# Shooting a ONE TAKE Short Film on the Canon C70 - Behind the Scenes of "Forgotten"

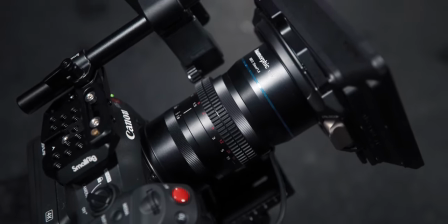3:53 I really like the combination because I thought 35mm was the right focal length on the Super 35 sensor with a 1.33 squeeze because that is
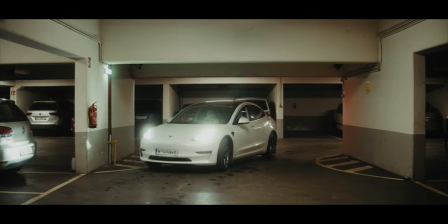4:02 also equal to around 35mm on a full frame sensor and I think this is the perfect focal length to get enough of the location in but also
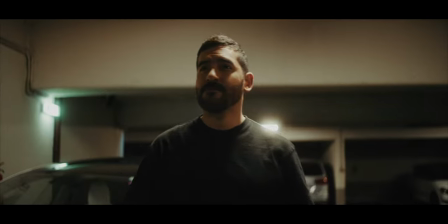4:10 to get close to the actors to get this intimate ominous feeling that I wanted to portray but also have this final shot where the both of them are standing in there together.
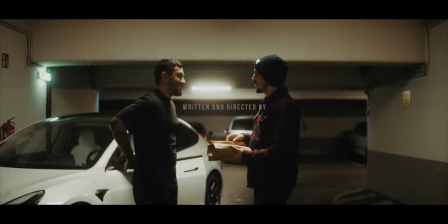4:19 And again it was a one take so we could only use one lens. We put the Canon C70 on a gimbal here because I wanted to have this open pan shot
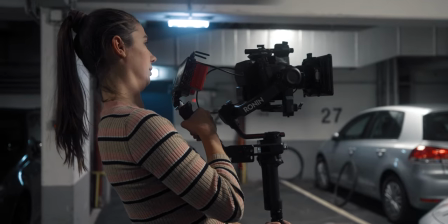4:26 and although everything was supposed to be a little nitty and gritty and dark,
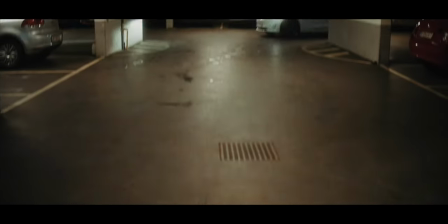4:31 so handhead movement would have worked for this, but I think the opening scene alone would have been a little bit too shaky.
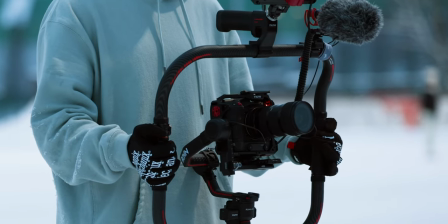4:38 Usually I would use my tilter ring setup for this, but since Belle was the camera operator, she wanted to use her own setup.
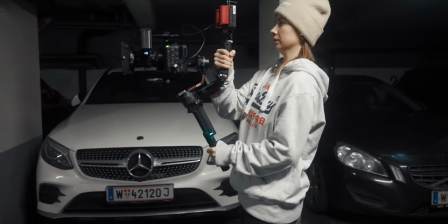4:43 Since she is smaller, it is way more comfortable for her to lift the camera up higher on a one-arm setup instead of a full ring setup.
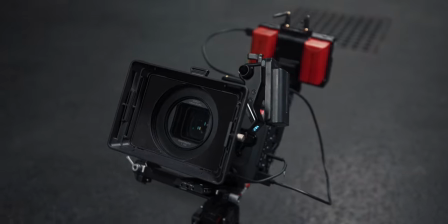4:50 We also added a one-quarter mist filter to take a bit of that digital sharpness away. In order to be able to pull the focus wirelessly, which was also my job aside from directing,
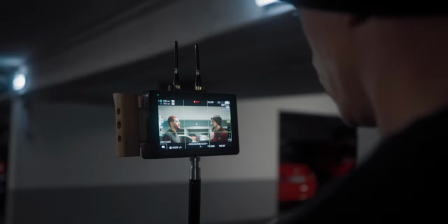4:59 we used a field world combination of 5.5 inch monitors, FT6 and FR6, and they have a wireless feed built in,
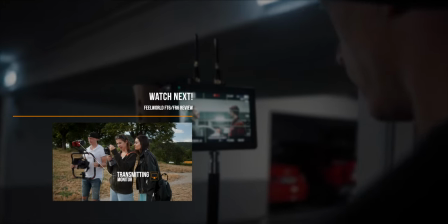5:06 so they're actually perfect for focus pulling. And I have a full review about them on my channel already, so maybe check this one out later.
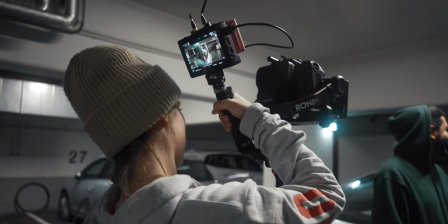5:12 We mounted one to the camera for Bell to See, and the other one was on a tripod around the corner where I was pulling focus manually. As for the equipment we used to actually pull the focus, as I already mentioned, we used a smaller follow focus.
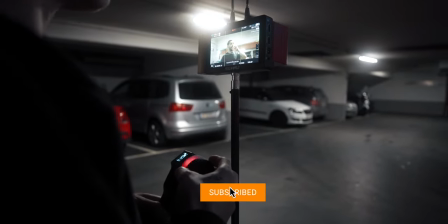5:22 And this has worked very well for me, and if you want to see the full review, make sure to subscribe because I will be dropping this, I believe, next week. I did mess up focus one time, but that was entirely my fault and not the fault of the equipment,
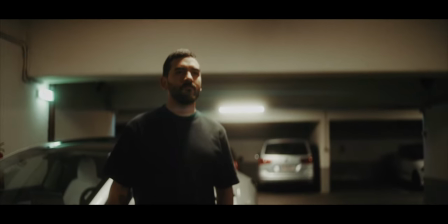5:33 because I also had to give Joao the sign to actually move in onto the shot,
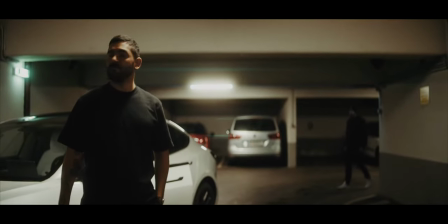5:38 because he was around the corner and he couldn't see anything. But at the same time, Bell was moving backwards, so I had to pull focus, but I totally forgot because I was so concentrated on giving him the sign.
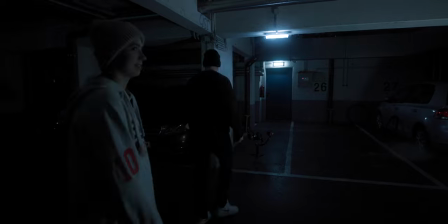5:48 So the shot is out of focus for about a second or two. As for lighting the short film, we almost exclusively used the available light that we had in the parking garage.
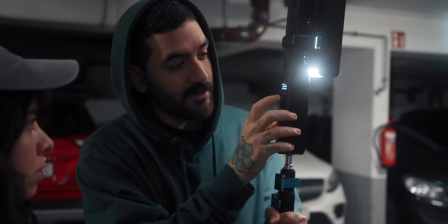5:56 The only light that we used as a key light to illuminate Franco's face was the Juhn F100.
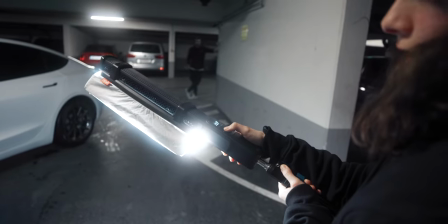6:01 And we had it on a boom pole with a diffusion and we just held it up close to his face.
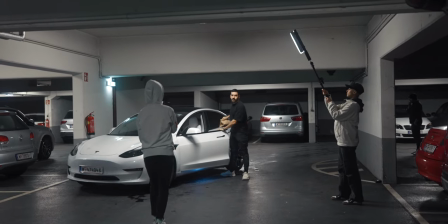6:06 And when we did the pan to the left and the right, they actually had to duck down immediately so that we didn't see them in the shot.
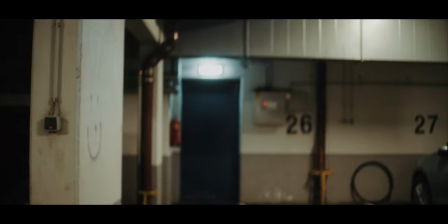6:13 And as soon as she was panning backwards, then she was holding up the light again. and that just illuminated his face well enough
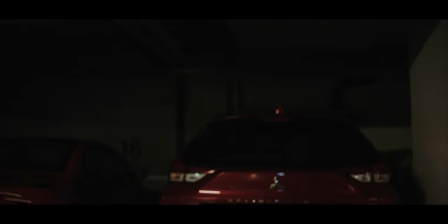6:20 and we tried to mimic the fluorescent lights on the ceiling but we didn't really have enough space,
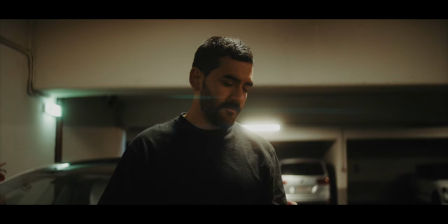6:25 especially with the one take, to just put up some elaborate lighting. And since I wanted to have an overall dark feel anyway, I think that turned out pretty well. And there's also a full review coming about this light too. So the last piece of equipment we need to talk about is our audio.
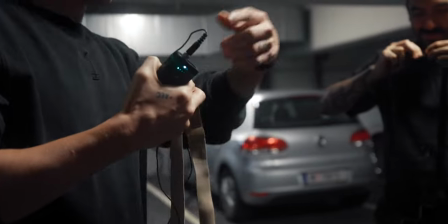6:39 Since it was a one take, I decided to go with laugh mics instead of a boom operator because A, that is just another point of failure and B, it would have been way harder with the lighting and the moving around of the camera. My lav mics of choice are always a technical trick E's.
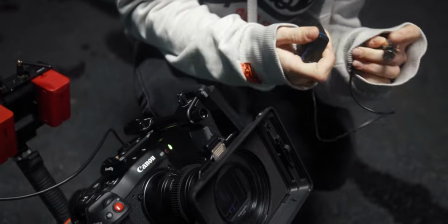6:53 They have 32-bit float receivers and we don't have to worry about any kind of interference and you can easily sync them up via timecode with our Canon C70.
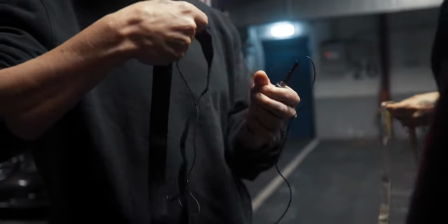7:02 We hid them under the excess shirts with an Ursa chest strap and this is also my favorite way to
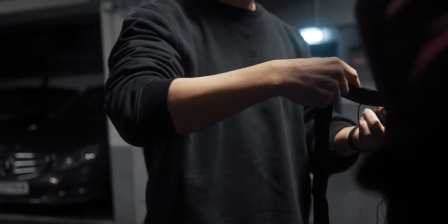7:07 hide lavs because it's really easy to do and you also fight a lot of the rustling noises. And if you're interested, I will link all the equipment that we use down in the description below. Now let's move on to the post-production side of things. And obviously there's not too much to talk about when it comes to cutting, because, well, there were no cuts. It was a true one take with no hidden cuts and just start to finish one single take.
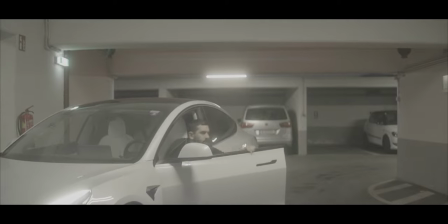7:29 When it came to the color grading, it was also equally as simple, to be honest. I used my conversion LUT to get it back to Rec.
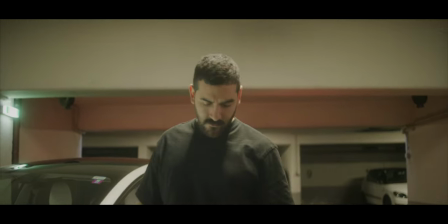7:37 709 color space. I did a basic color correction to add a bit of contrast. and to level out the exposure.
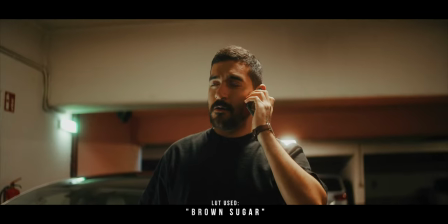7:43 And afterwards, I just threw one of our custom LUTs on top. And the one that I used for this one was brown sugar from our version 2 pack, I believe. And this gave the whole clip the right cinematic feeling and also the right contrast levels and colors.
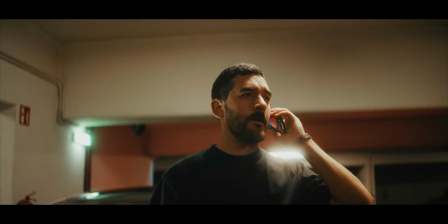7:57 But I wanted to make it look even more filmic. So I added a film grain plugin.